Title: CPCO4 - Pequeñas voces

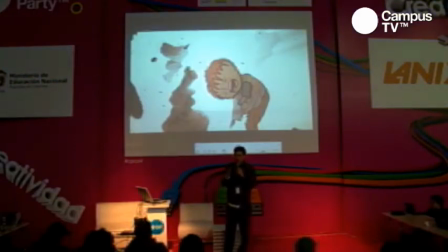[10:16]
entonces cuando yo veo un segundo para mí ocupa 24 espacios de la rejilla de mi tiempo, o sea que ya de por sí yo estoy viendo el tiempo en detalle tremendo, entonces la idea del, no sólo del cine y específicamente de la animación es controlar el ritmo.
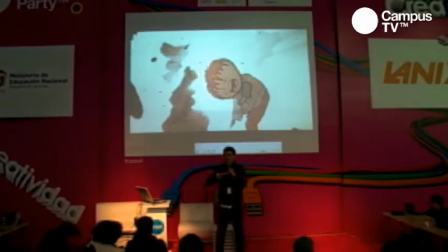[10:34]
Entonces, ¿qué estoy haciendo yo acá? ¿Cuál es el arte que se basa solamente en el ritmo? La música. La música es la base de todas las artes temporales, ya sea danza, sea circo,
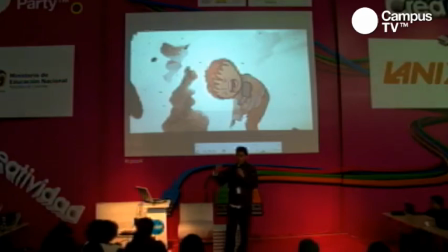[10:49]
sea cine, sea teatro, todos dependen del manejo del ritmo y del espacio, básicamente. Entonces, aquí, como ustedes lo ven, aquí hay una estructura musical en la pieza del trailer,
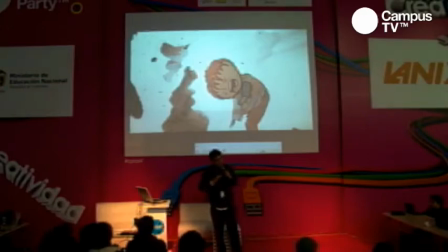[11:05]
o sea yo veo primero suave, lento, una introducción lenta, suave a lo que voy a ver, luego entro en un momento de tensión, lo dejo en punta, dejo un silencio muy grande y después de ese silencio estalla la guerra y la guerra es un montón de planos súper rápidos,
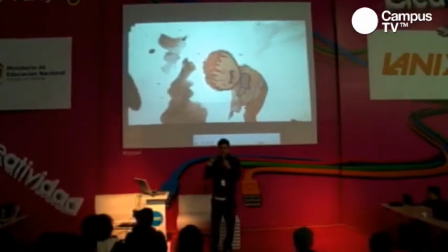[11:23]
cuando vean trailers o teasers, vean que la estructura es casi siempre la misma, o sea casi siempre, es una introducción lenta en que yo más o menos entiendo qué está pasando, una tensión dramática fuerte que normalmente se puede intensificar con la música y luego silencio total y luego ¡pah! una andanada de golpes, golpes, golpes, explosiones, gente corriendo, un helicóptero cayéndose y lo que sea para engancharlo a usted y luego ¡pam! en punta lo deja, veámoslo nuevamente a ver si más o menos pillan el ritmo de cómo está construido el trailer, lo voy a poner con sonido nuevamente.
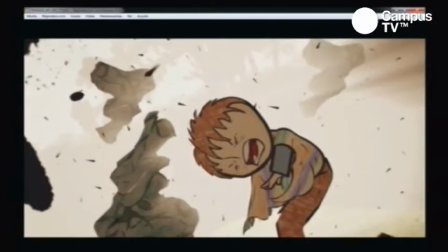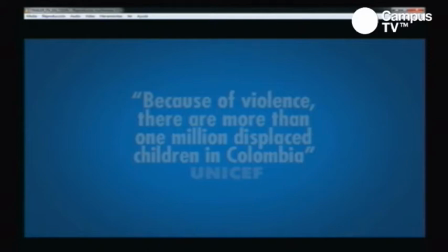[12:15]
Traten de pillar esas frases que les digo, o sea, cómo se construye inicialmente la narrativa, luego cómo se llega a la tensión, se deja en punta y luego traa, la andanada de golpes tremenda y luego silencio otra vez cuando vemos al niño en el hospital, entonces para que lo miren. No sé si aquí le bajé, así.
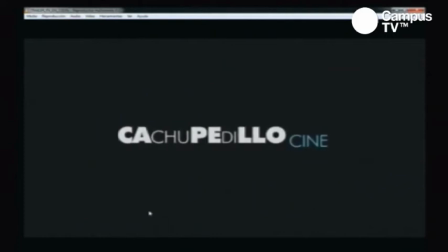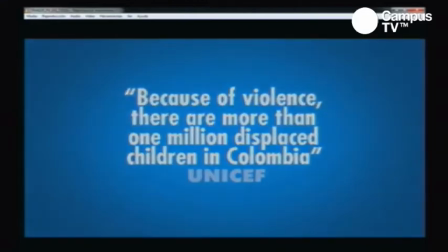[12:43]
Ahí lento, ¿sí?
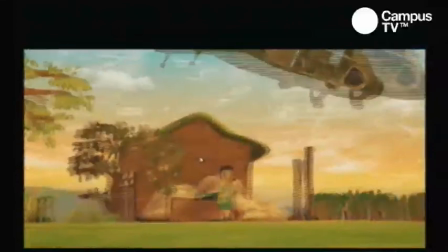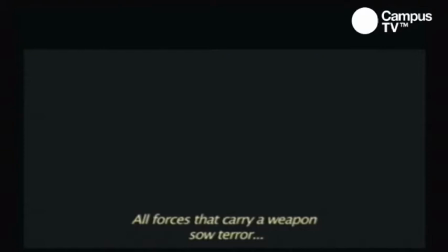[12:53] Todas las fuerzas que tenían un arma siembran terror.
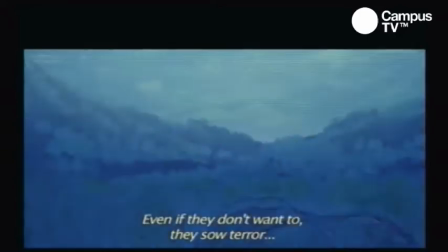[12:58]
Y la música es lenta, los asesinos mandan que la música es suave, así no quieran sembrarlo en la vida pero siembran terror
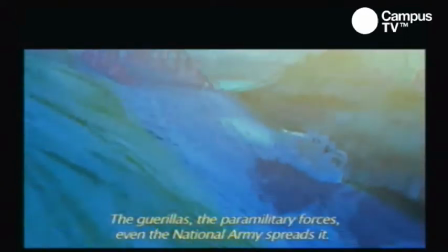[13:07]
Las fuerzas armadas, ¿no?
La guerrilla, las caras, las autodeficiencias, hasta el ejército lo siembra
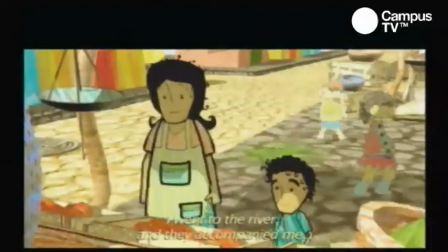[13:14] Uno jugaba con ellos, iba por allá a la quebrada y ellos lo acompañaron a mí Entonces, si los más ramos empezaron a correr y a correr,
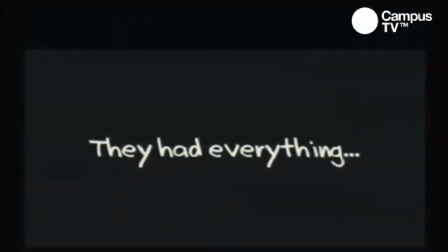[13:23]
se salieron todos los más ramos Hasta aquí todo es más o menos el mismo ritmo y aquí va a cambiar la música cambia también llegó un guerrillero y nos dio por primera vez que no fuéramos
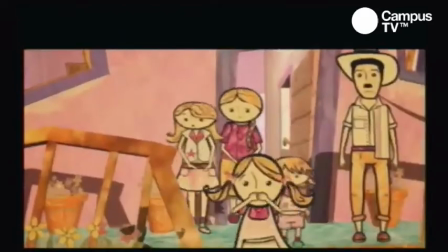[13:39]
o sea la música cambió dramáticamente eso cambia totalmente el ritmo genera tensión dramática cuando uno queda como algo va a pasar
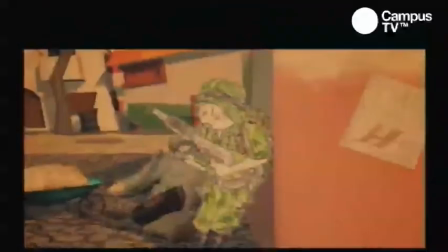[13:50]
miren que todo este tiempo es preparación va a haber una explosión pero se están preparando
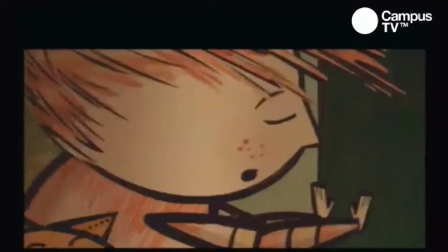[13:54]
apenas para la explosión o sea yo ya siento Y
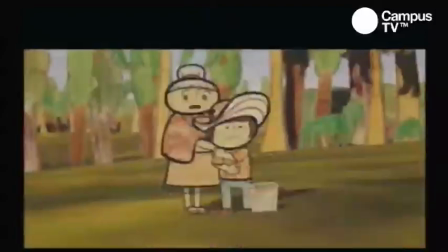[14:02]
acá fuerte Miren que planos súper cortos Muy cortitos De muy corta duración Para
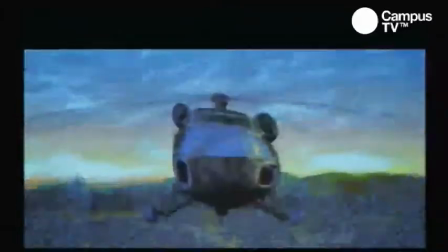[14:10]
hacer más impacto Y cosas violentas Y llega